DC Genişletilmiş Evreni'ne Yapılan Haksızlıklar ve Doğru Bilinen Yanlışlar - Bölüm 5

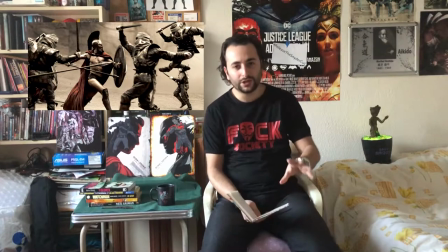Dövüş Sahneleri Dövüş Sahneleri Şimdi buna kısaca okamende de değindim ama
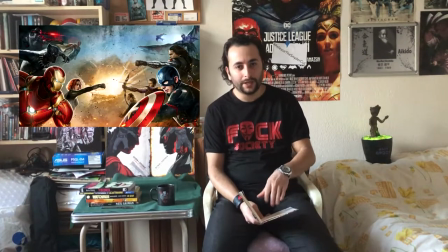Ben baro sinematik evindeki dövüş sahnelerini çok çok beğenmiyorum açıkçası bunu söyleyeyim Winter Soldier gibi istisnaları saymazsak eğer Birçok
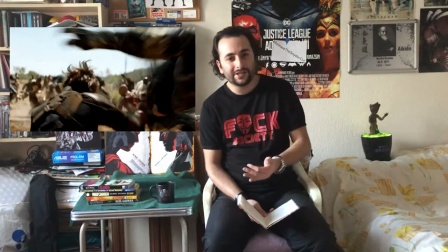filmde ya full CGI dövüşler görüyoruz Ya da böyle karakterin omzuna kalçasına yapışmış kameradan doğru düzgün kime ne olduğunu anlayamadığımız dövüş sahneleri izliyoruz Ben bunu
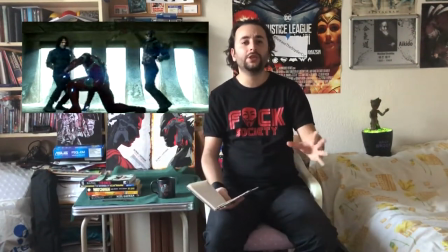istemiyorum, ben istiyorum geniş açıdan çeksinler Kabak gibi kimin nerede kime vurduğunu her şeyi görelim Yani bunu yapmayacaksanız eğer dövüş sahnesi çekmenin çok bir manası yokmuş gibi geliyor bana. Diğerine amatör bir sinemacı da çekebilir. Güzlerce milyon dolar bütçeli yola çıkıyorsunuz. Yani Hollywood'daki en iyi double standlarla çalışma şansınız var.
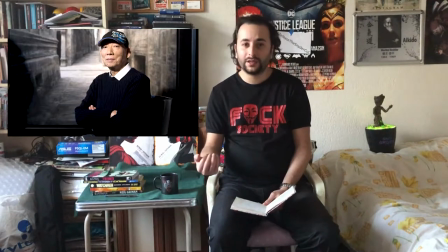Dünyanın sayılı dövüş kareograflarını getirebilirsiniz. Ama kalkıp bana eğer ne olduğunu anlamadığım bir dövüş sahnesi verseniz ben buna itiraz ederim.
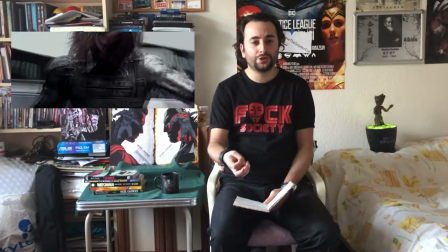Benim görmek istediğim dövüş sahneleri işte Winter Soldier'daki Kaptan Amerika ile Baki'nin dövüş sahnesi.
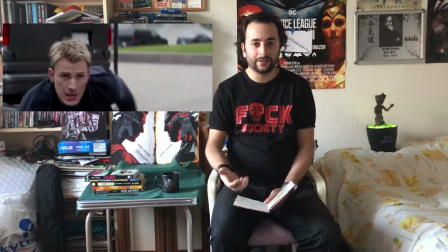Özellikle otobandaki biçaklı kavga vesaire bilmem ne gibi. Veyahut da Kaptan'ın aynı filmde gemiye indiği zaman oradaki adamla kavgası.
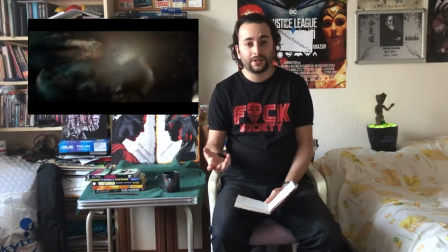Asansör dövüşü. Batman V Superman'deki Batman'in Marte'yi kurtarmaya gittiği sahne.
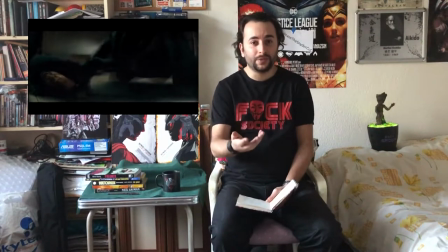Oradaki o iki düzünü adamla kavgası. Veyahut da Nightmare sahnesinde Parademon ve işte Superman'in askerleriyle dövüşü. Ben bu da benzer dövüş sahneleri görmek istiyorum. Ne gördüğümü anlamak istiyorum. Yoksa işte Black Panther'ın son final dövüşü. Ya bekledim. O dövüş o kadar... Ümitle bekledim ki açıkçası. Black Panther'la Killmonger dövüşecek. Çok güzel bir dövüş sahnesi göreceğiz galiba dedim. Gördüğüm iki tane CGI karakterinin dövüşmesi oldu.
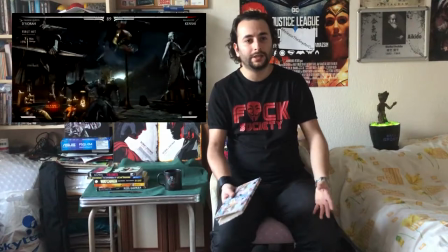E ben onu zaten açan Mortal Kombat'ta da gördüm yani. İki tane karakteri bilgisayarın kontrolüne bırakırım dövüşürler. Onu sinemada göstermenin bir manası yok. Evet çekilmeyecek sahneseler vardır. Onları buna bağlayabilirsin anlarım. Bazı yerleri CGI ile örtersin. Onu pratik efektlerle birleştirirsin. Bunu kabul ediyorum. Ancak full CGI yaparsan O zaman animasyon filmi çek. Yani şeye gerek yok. Normal bir sinema filmine gerek yok. Bu konuda bana sorarsanız D.S.A.M.T. Üniversitesi yine bir adım önde. Çünkü dediğim gibi Hollywood'taki en iyi double standlarla çalışmaya çalışıyorlar.
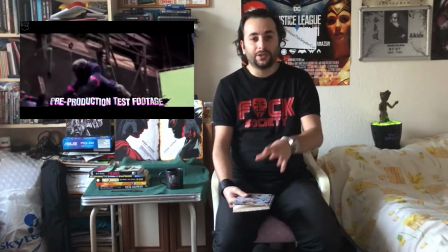İşte Suisal Sukad'ın çekimlerine bakarsanız devirde ayar kesinlikle birçok yerde pratik evyeye başvurup koca sokağın tepesine teller, ipler çektirip o yaratıkları vesaire arabaların üzerinden zıplatmasını C.E.R. yapmak yerine dediğim gibi tel vesaire iple çözmüş olayı. Yani bu bir emek ve kesinlikle filmi izlerken aradaki fark anlıyorsunuz yani CGI karakterinin zıplaması ile gerçek bir adamın zıplaması arasındaki o fizik kanunlarındaki hissiyat her şeyi hissettiriyor O bambaşka bir duygu Bence bunun bu şekilde olması daha mantıklı Ben kesinlikle o yönde D.S.I.T. Universe'u bir adam önde görüyorum Marvel bunu yapamaz mı? Kesinlikle yapabilir Daha önce yaptı Ancak nedense son dönemde kolaya kaçmaya başladılar Ben o konuda biraz rahatsızım Özellikle kombat karakterlerde bunun yapılmaması gerekiyor. Yoksa tabii bu uçan kaçan fırlayan karakteri yapacak bir şey yok.
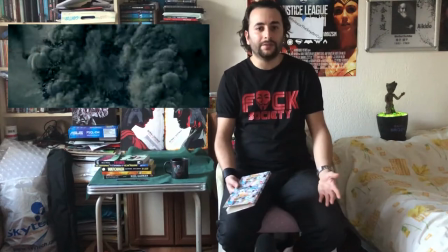Yani ona bir nebzeye kadar yapabilirsin.
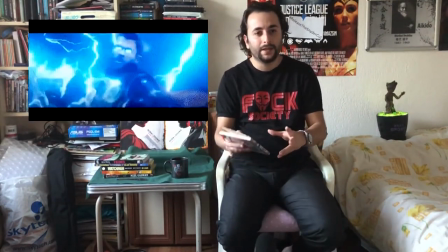Dediğim gibi işte en fazla SGA ile pratik efekti birleştirirsin ama Ful kombat karakterlerde açıcazı doğru bulmuyor.